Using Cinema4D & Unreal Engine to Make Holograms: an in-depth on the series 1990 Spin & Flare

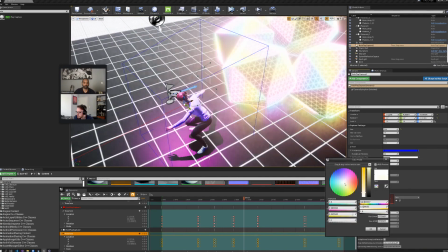So I will actually make that a bit easier to see. I'm going to change the frustum color to yellow, and I'm going to increase the line thickness.
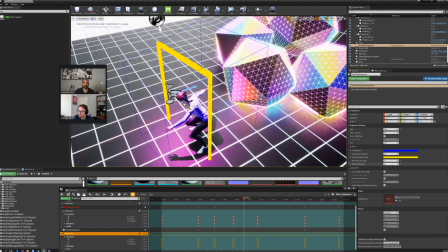So you can see here, now I've defined that a bit better. so you can see that this yellow area here is where the actor or the dancer is in focus
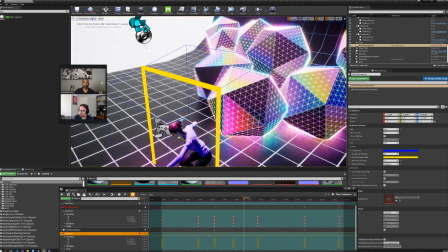the most so the further away you are from that focal plane and the closer you are to the starting of the clipping plane
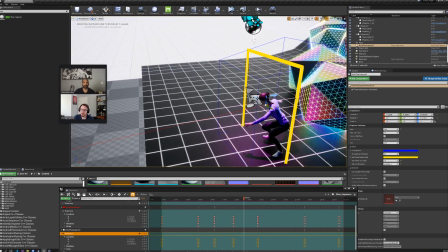here this is the near clipping plane the more out of focus your actor will be so it's good to have most of your content
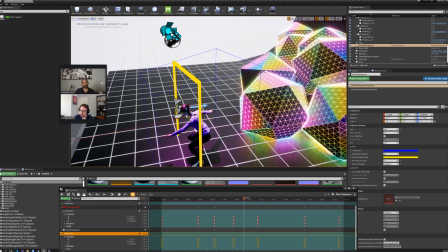focused on this plane and anything that sticks out a little bit or a little bit behind is where you really get that depth effect so it's sort of a balance between sharpness and depthiness and you can see
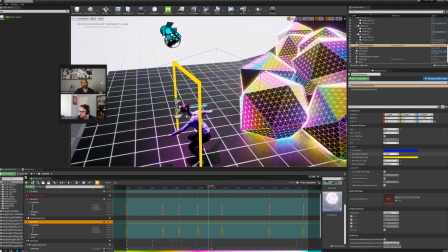here I'll make the blue outline a bit thicker as well so we can see that a bit better
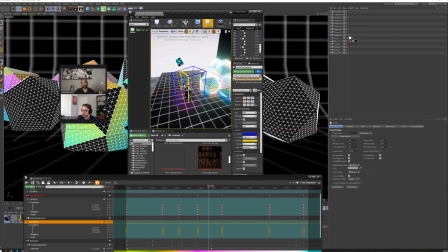and I will exit full screen that again
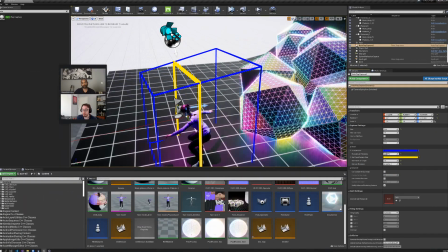I'm gonna move the sequencer window over to my other monitor and then click play we can really see how of course can't see yet
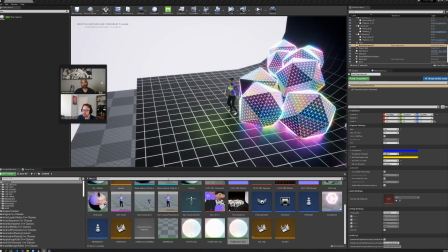now we can really see how this actor really goes through and follows the dancer around as we keyframe it so
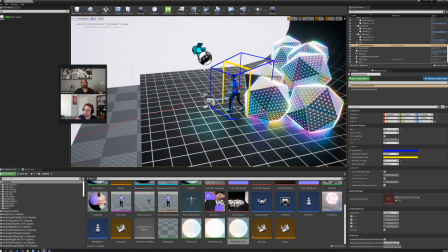what we were doing is we were playing through the sequence and moving the actor to a new position saving that keyframe um so that way each part for each keyframe specifically had the actor in focus so that's sort of the thought behind that so
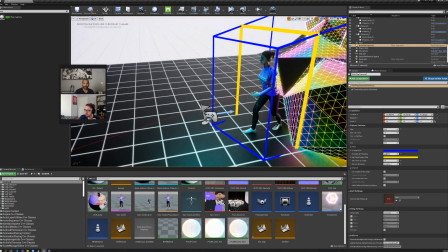mini tutorial um yeah in case folks didn't catch all this information brian where do you think you could find some more details.
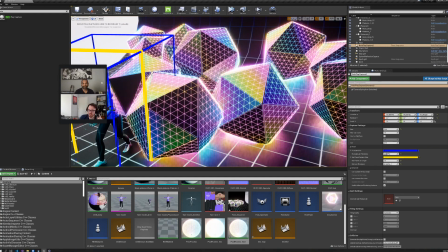That's a good question, Shovik. So at Lookin' Glass, we've curated together a learn portal. This site has pretty much everything you need to know to get started with your Lookin' Glass, and we'll be adding more tutorials to that over time.
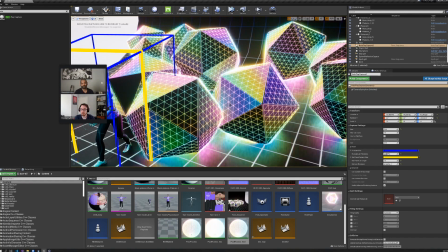So we're going to add a specific tutorial on animation in Unreal Engine. We're going to do some stuff in Unity, Blender, pretty much all the tools we support right now will have guides and and more advanced guides moving forward.
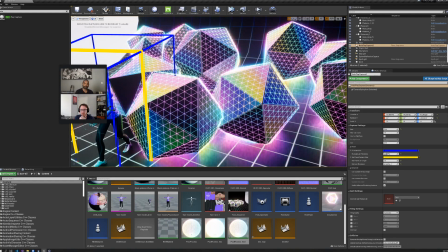So we're super excited to experiment more with you all and really take the holograms to the next level. So look for the link below. Oh yeah, link below. Who knows with YouTube, maybe it'll be on the side again.
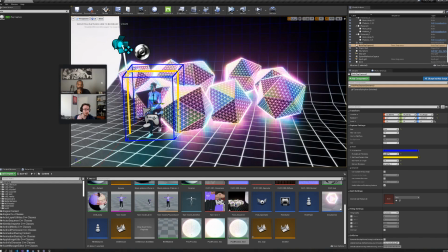And while we've got all of these platforms on Learn, we also have something very exciting to tease here is that we'll be supporting Unreal Engine 5 when it comes out later in the summer here.
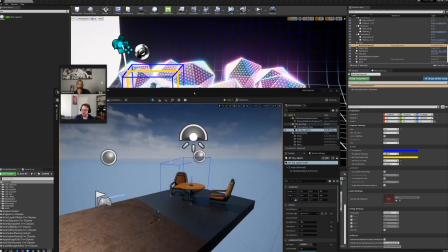So just a little quick teaser here, It's the new Unreal Engine 5, which just dropped in early access today.
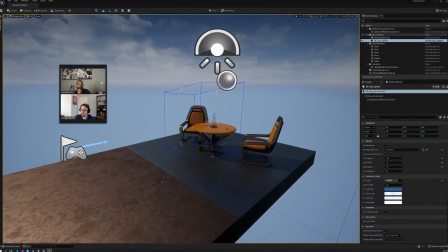We've got our little HoloPlay capture active there, so there's going to be tons and tons of exciting content we'll be doing with the newest version of Unreal, so we're super jazzed about that. So if y'all are looking to learn more, check out our website at learn.workingglassfactory.com or follow us on Twitter at lkgglass.
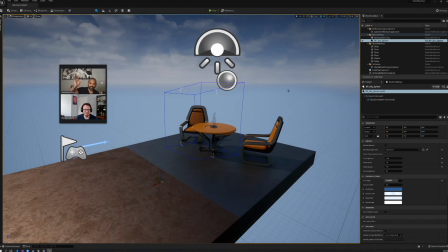See you next time. Thanks for joining us, everyone. Bye, y'all.